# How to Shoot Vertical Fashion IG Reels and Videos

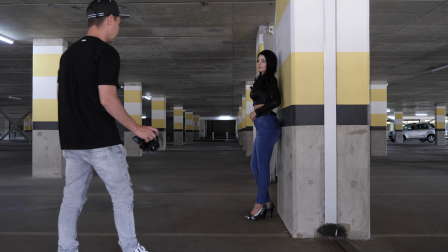Right so we're at location two it's not really a location it's underground parking lot but we'll call it a location still a location
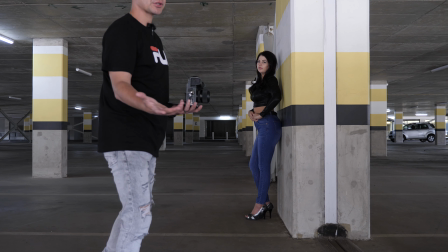I suppose same story get a couple of shots of Michelle I'll show you some of the shots and then afterwards we're going to put this together 56 mil lens shooting
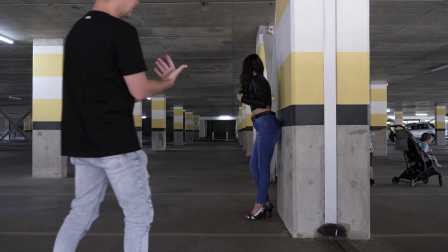at f1.4 so 112 mil basically focal length and then
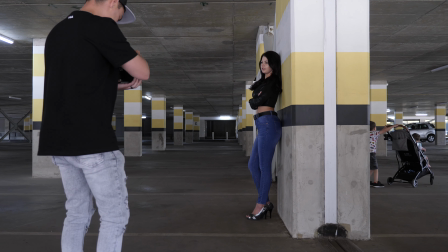we're going to kind of go around and get some cool shots over here just kind of going for it all right are you ready
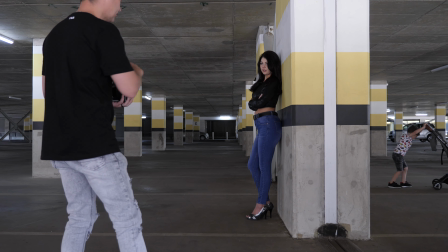So this is the first time I'm actually shooting with this in full log footage So I'll color grade it afterwards because the color in here is sometimes not so nice Okay, here we go and go for it
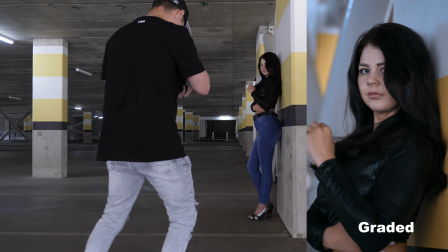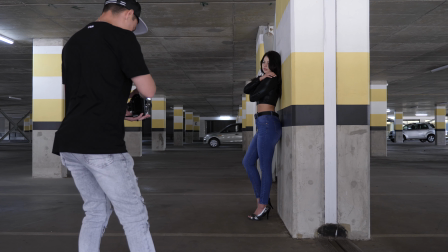Perfect tummy in arch your back for me a lot.
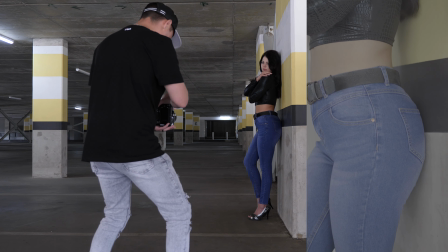There we go Okay, great stuff and we're gonna kind of go down to the jeans show a bit of the butt come up Nice and sexy.
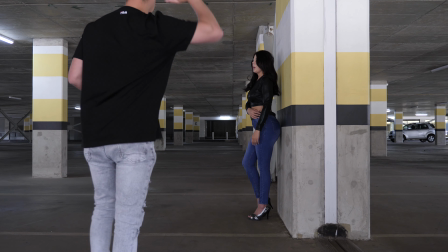Okay now face me dead straight elbow up against the wall like that
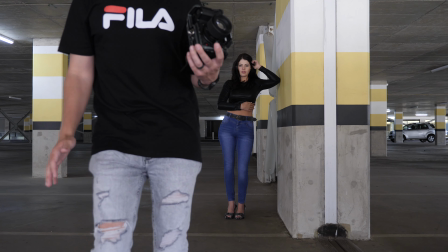And then put some shape into the hips ladies I don't even know if they can see my face from where I am.
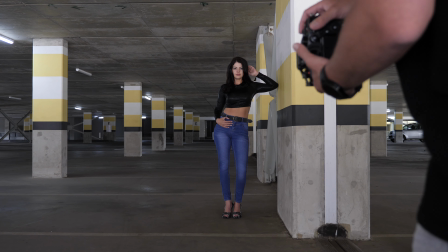Can you guys see my face? Okay, so we're gonna shoot it right over here next to the camera and shoot along down these pillars
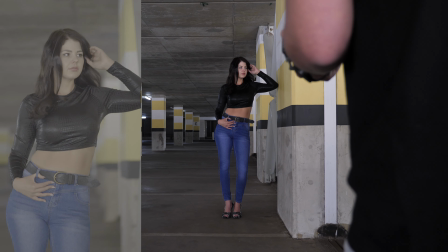Okay, and give me one second and three two one some movement there
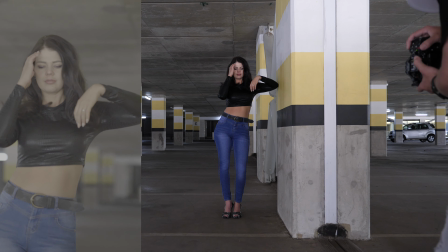Beautiful Okay, give me one sec
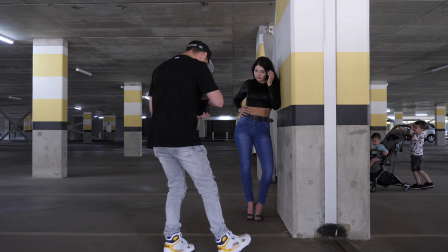and the hips so yeah you can just kind of play with that and three two one go for it
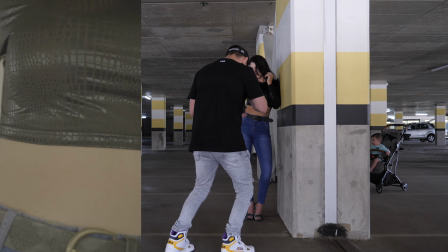get that detail going up onto the top so basically i'm talking to michelle the whole time and what i'm doing is i'm actually kind of just telling her where the camera's going so that
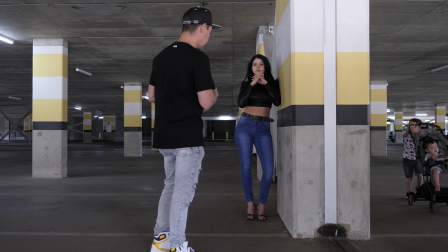she knows what to focus on with the hands and the movement once you've worked with the models over and over it makes a
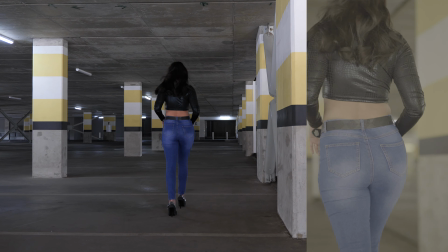little bit more sense and three two one walk and sway it okay
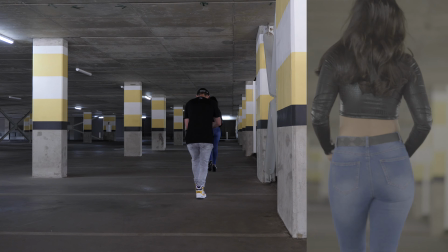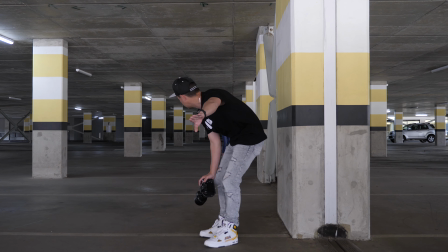so i've just put on the 40 to 150 I'm gonna be standing way behind you guys and then at least you can actually I'll move you back a bit let's go
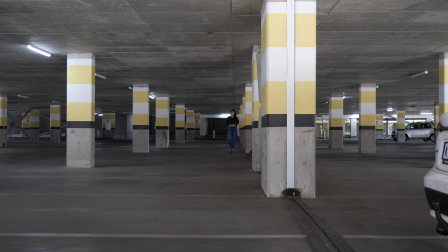I'm way back on this side I'll just show you my shot quickly how telephoto I am super zoomed in if I zoom
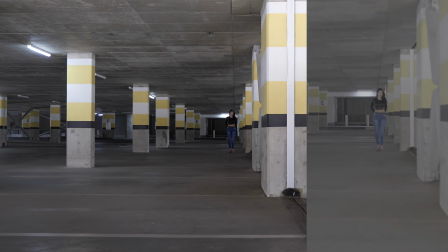out to the same millimeter almost as the camera that's you looking on that's it there and three two one let's go so
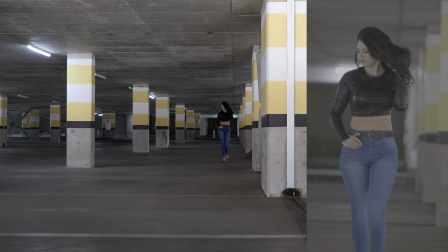sick it came out pretty cool we might be one or two more shots and then we're gonna go and edit this up